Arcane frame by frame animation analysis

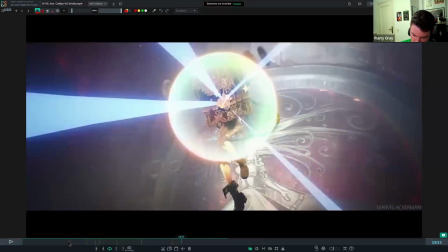[75:25]
a lot of cool things here.
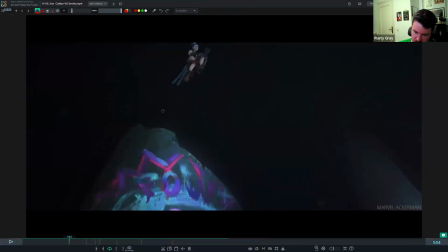[75:31]
Here, you know, you got a character that's jumping. It's very easy just to, you know, forget your arcs even in moments like this. But you can clearly see that arc is there with her,
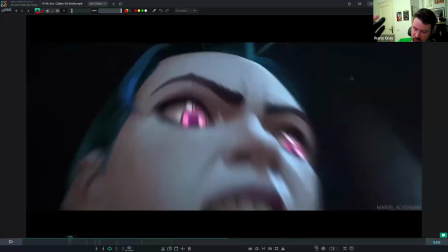[75:42]
and they're letting her drop without the camera really, like the camera doesn't lead this, right?
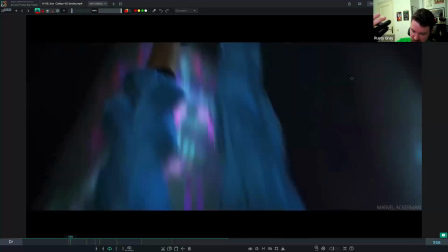[75:49]
She comes down, she goes past the camera, and then the camera tries to catch up. It catches her hair here,
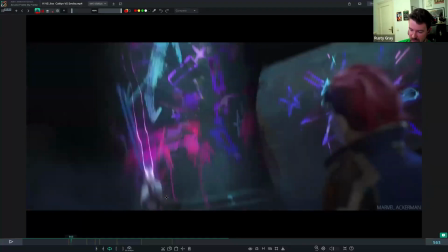[75:55]
and they do a camera cut in the middle of that move, which pops it back so we can see her landing, which is an interesting choice.
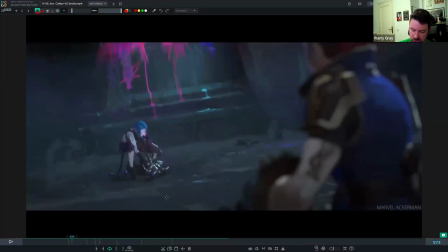[76:04]
But those are things that are on the table for you when you're crafting a shot that's, you know, got these dynamic moments in there.
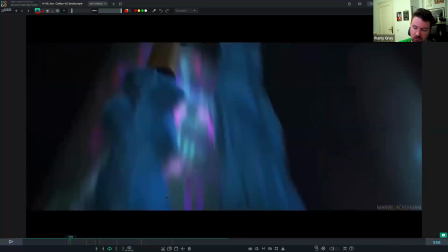[76:11]
And you'll see this again and again, that they'll cut in the middle of the action because that makes for a smoother transition for you to follow what's going on, right?
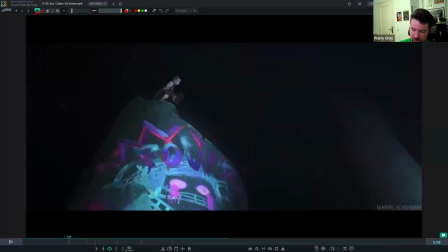[76:19]
It's a little bit jarring for me
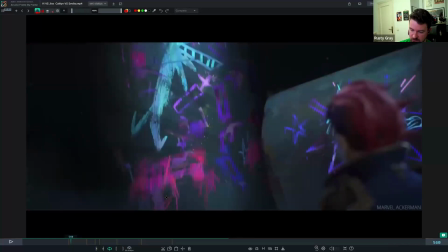[76:23]
to watch this because it comes so close, gets so blurry, and then all of a sudden we seem to pop back so much without that blur.
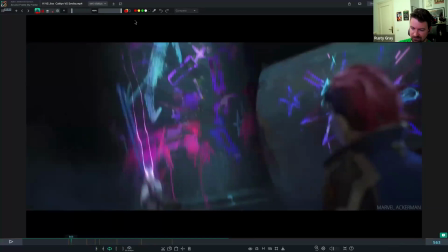[76:30]
And she's a little bit more to the left now, so but you know, we can catch up fairly quickly with those things.
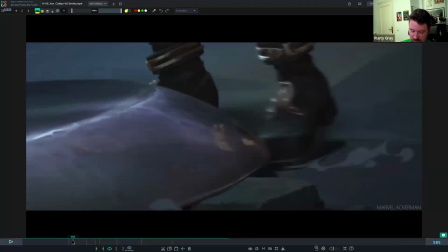[76:39]
A lot of times you'll see those cuts happen anyway in shows and movies, even though they're not the smoothest.
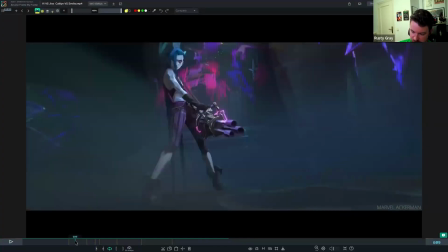[76:47]
I love the use of the camera punch out here as she fires the minigun.
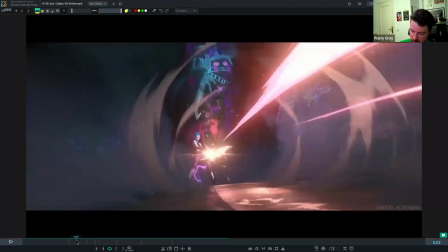[76:53]
It pushes the camera back essentially because it's so powerful, and then you get these effects for the blasts.
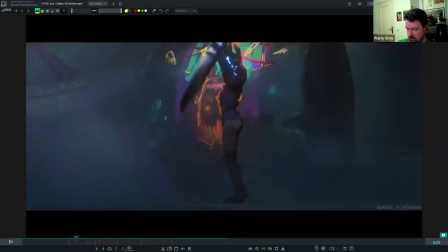[77:01]
And obviously there's a bit of a delay here, so we have time to see Vi slamming this shield down here to block the hits. But I love the, you know, the slam down has weight, doesn't ease into the floor.
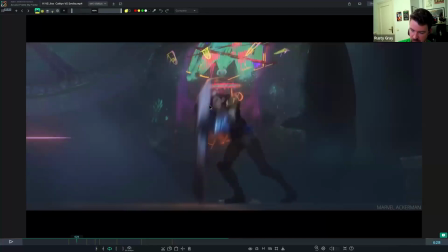[77:18]
All that basic stuff is there that we never want to forget in our animations. And like, you know, it's rotating from the hit. It may not be moving a whole lot here, but it's rotating from it.
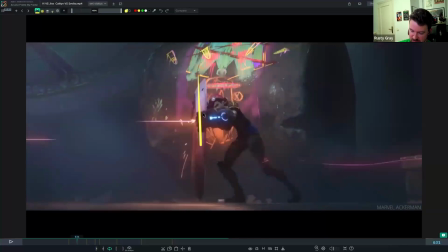[77:30]
And she's trying to push against it, and it's a rotation this way.
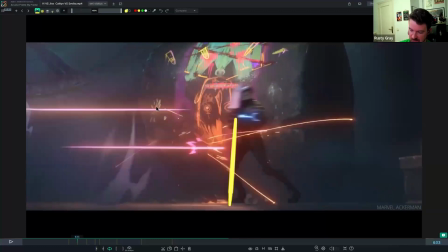[77:34]
And then, you know, she's really loses here, and you get this awesome impact where this thing forces her back, right? In one frame, we just shove the shield back, and we make her whole body get smashed up against it, which gives it a lot of impact.
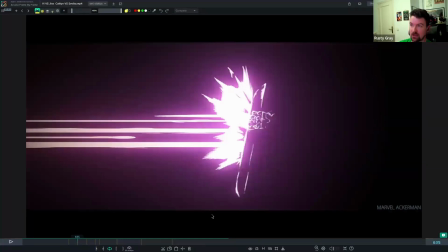[77:50]
And then you do this, right? And then that hits even harder, right?
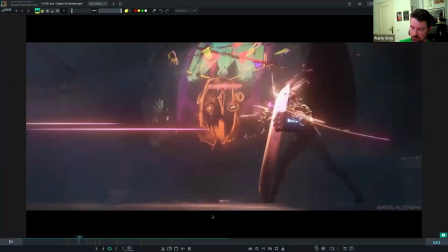[77:56]
It's like, wow, she's really going through hell here. And the whole time she's slightly sliding now.
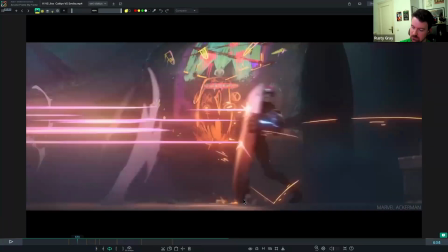[78:04]
She's lost and she's just surviving at the moment unless she comes up with a plan, in which case she does.
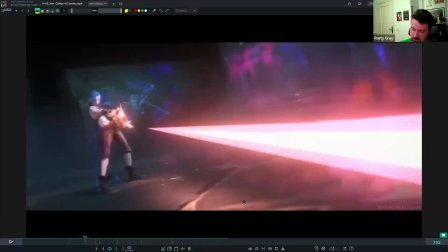[78:11]
And she, after these close-ups, she ends up punching this thing out towards her.
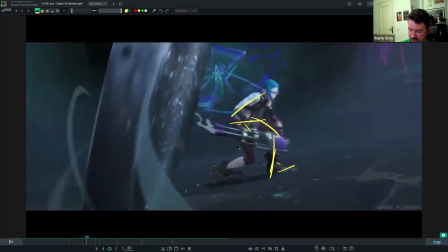[78:17]
I love the mechanics here of like her weight going over onto this leg while slinging this minigun
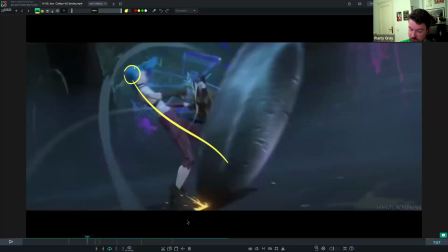[78:26]
and then having to dodge out of the way. Get your squash and stretch in there along with all that.
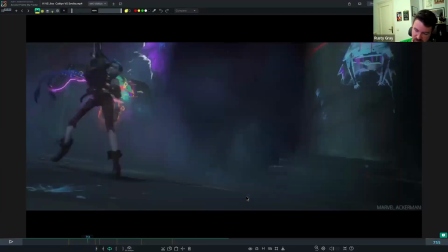[78:35]
Great lines of action. She's swinging this minigun around, and then you get a cut again in the middle of that swing.
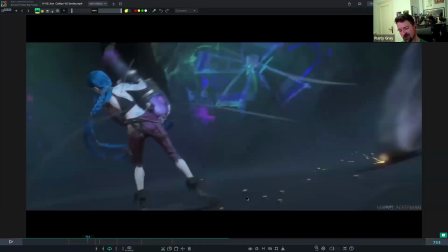[78:42]
And I think this is another one of those jarring 180s. You know, for those of you who don't know, when you've got a camera pointed in a direction, right? There's a
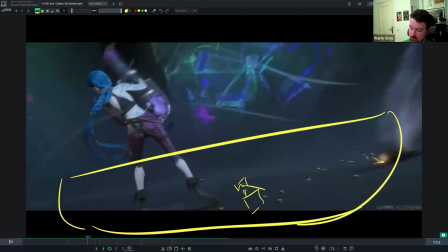[78:58]
range of motion, a rule with camera work, that everything stays pretty clear within these 180 degrees, right? But if you flip the camera to the other side, if suddenly you're pointing this way instead of at this line the whole time,
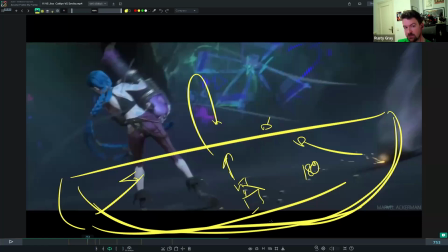[79:14]
it takes a lot longer for our eyes to adjust where we are and what's going on.
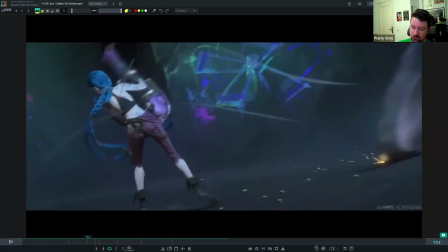[79:18]
And this is another one of those 180s where she's a little bit smaller in frame.
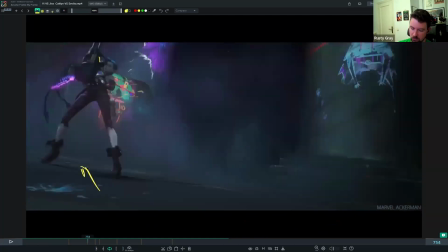[79:24]
She feels a little bit more that way in frame.
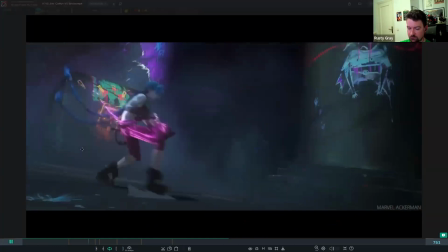[79:28]
And we flipped it, and I got too jarred, I think, for this moment than it necessarily had to be.
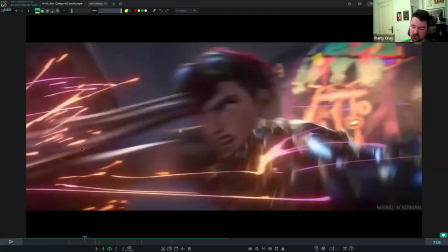[79:38]
There is a flow to it that feels nice. I think the rhythm is good in the way that she shoots, dodges here, and then rotates there, and then we get that camera cut.
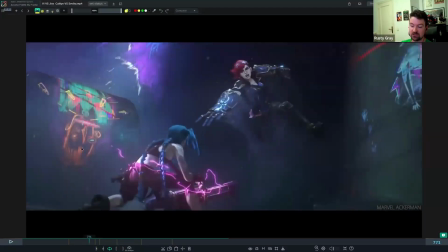[79:47]
I think rhythmically it's nice, especially since that whole action is fast, and then there's a slow-mo. And I think they're really fantastic throughout the show of having these fast,
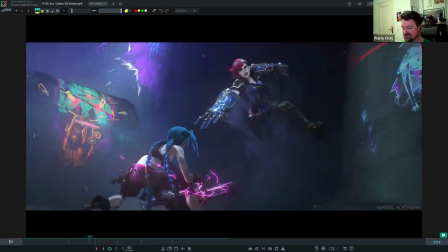[80:03]
and then slow-mo and a nice rhythm within like what they're doing. Like if they're gonna do 3 or 4 punches, it's boom, boom, boom, boom, boom, boom, right? And there's just almost like a musicality to how those moves connect.
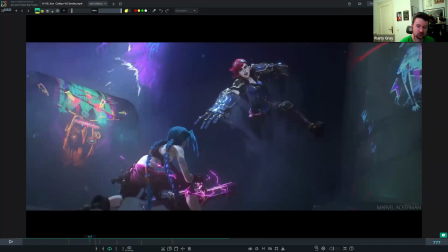[80:20]
and the camera supports that with everything that it's doing. So the rhythm feels good, and I think that really adds to the appeal.
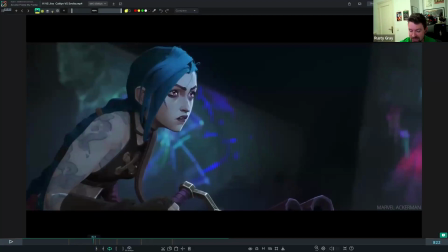[80:29]
And that is, again, high level stuff that you want to get to with your mechanics whenever you're doing your action scenes.
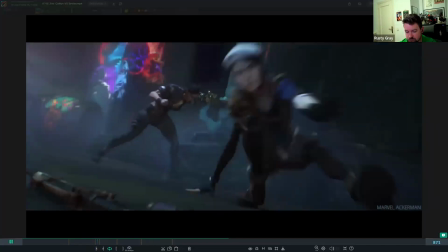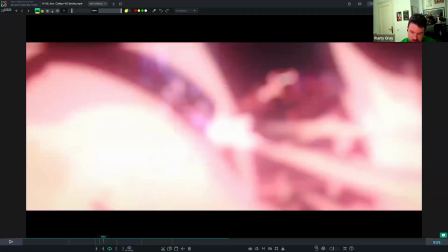[80:42]
And here we've got, again, great use of the space to have the blast fill the frame.
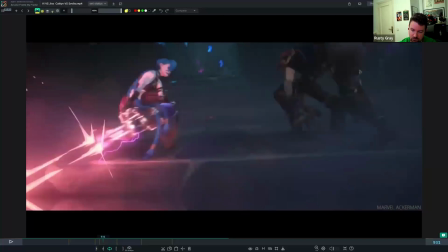[80:50]
That adds the intensity for it to really just be right up on us.
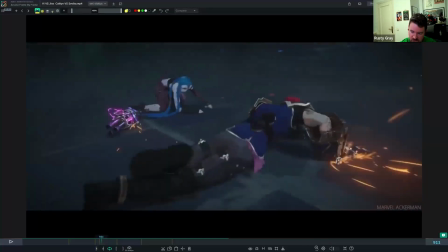[80:55]
The other interesting thing here that happens not so often in the show is the camera gets omnipotent here.
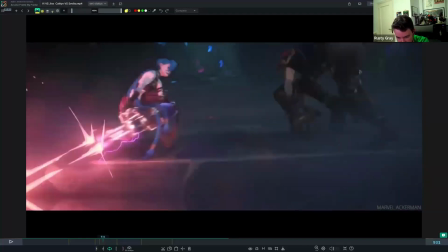[81:03]
It's no longer following something, and it's just rotating around them to see the whole fight,
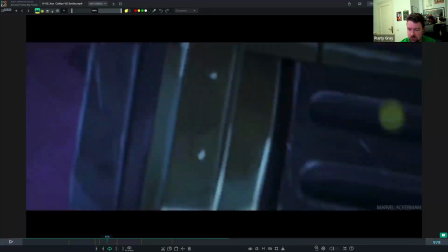[81:12]
which adds a sort of like gravitas to this moment, I would say, between the two of them, that it's very epic.
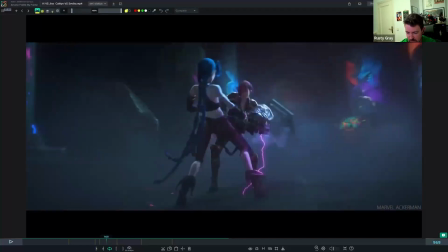[81:20]
It's letting us read the whole thing very clearly, than being character driven.
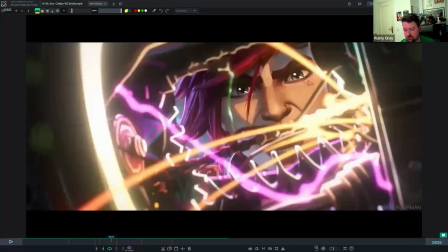[81:27]
And this is another story moment, of course.
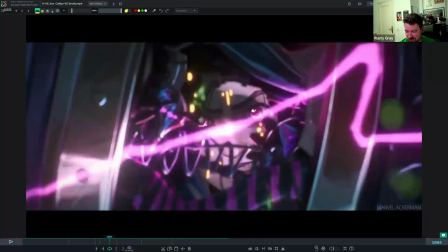[81:30]
They're seeing each other through the splitting weapon, right?
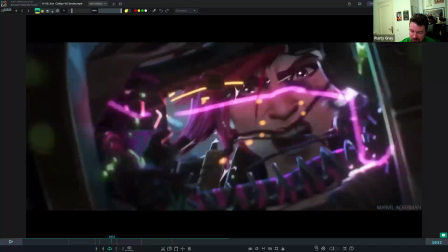[81:36]
There's a wedge between them, and they're being torn apart by their fight.
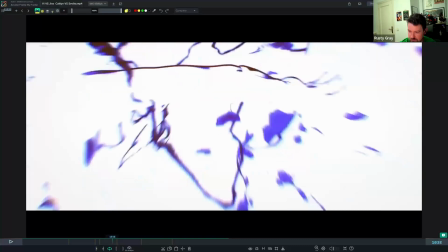[81:41]
I think that's all wonderful stuff.
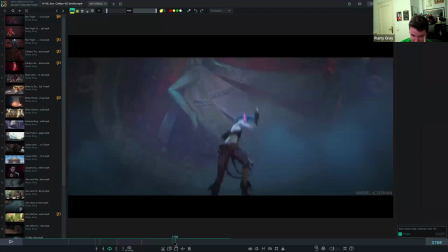[81:47]
Great body mechanics here too for like throwing this weapon up. Stuff that we talk about all the time, right? That wave in the body.
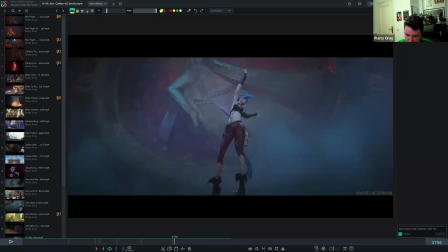[82:07]
Really adds to the believability that she can throw a little rocket launcher out of sight.
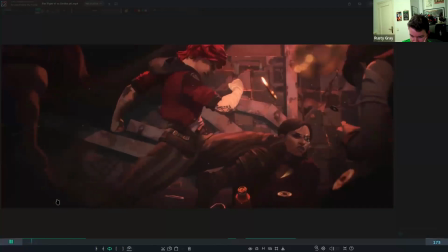[82:12]
I'm gonna look at the something from first season here.
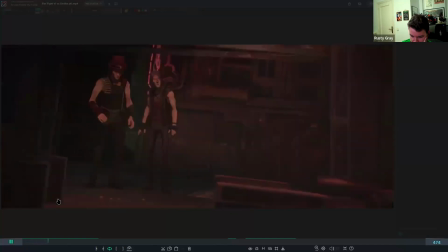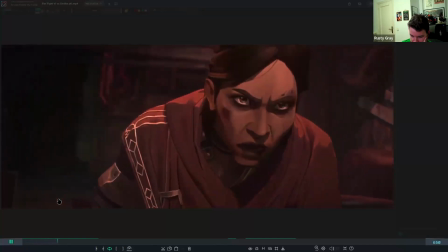[82:22] Vi?
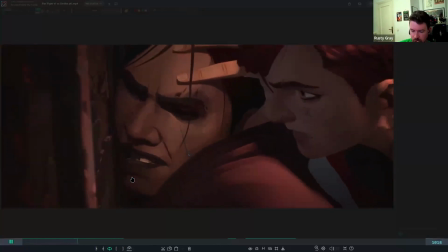[82:26] You filthy traitor. Vander had his chance.
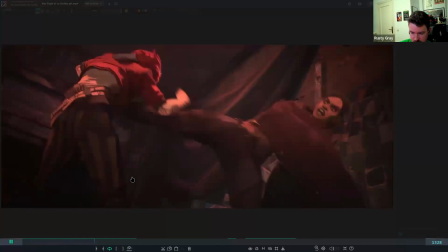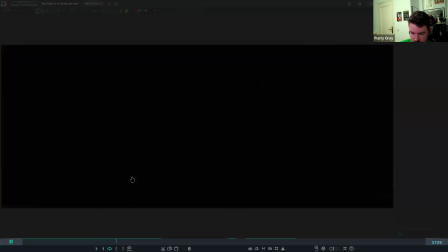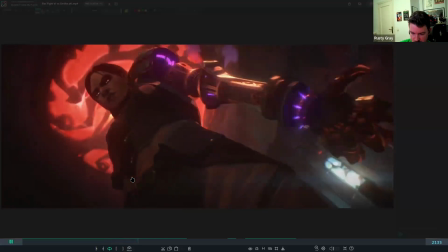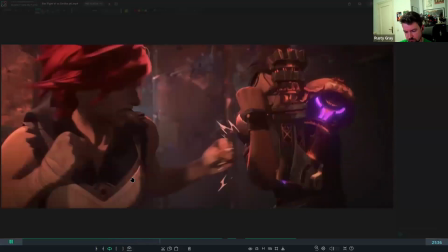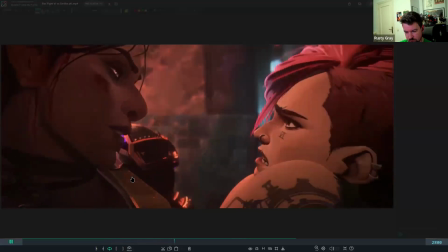[82:57] I see you never learn patience.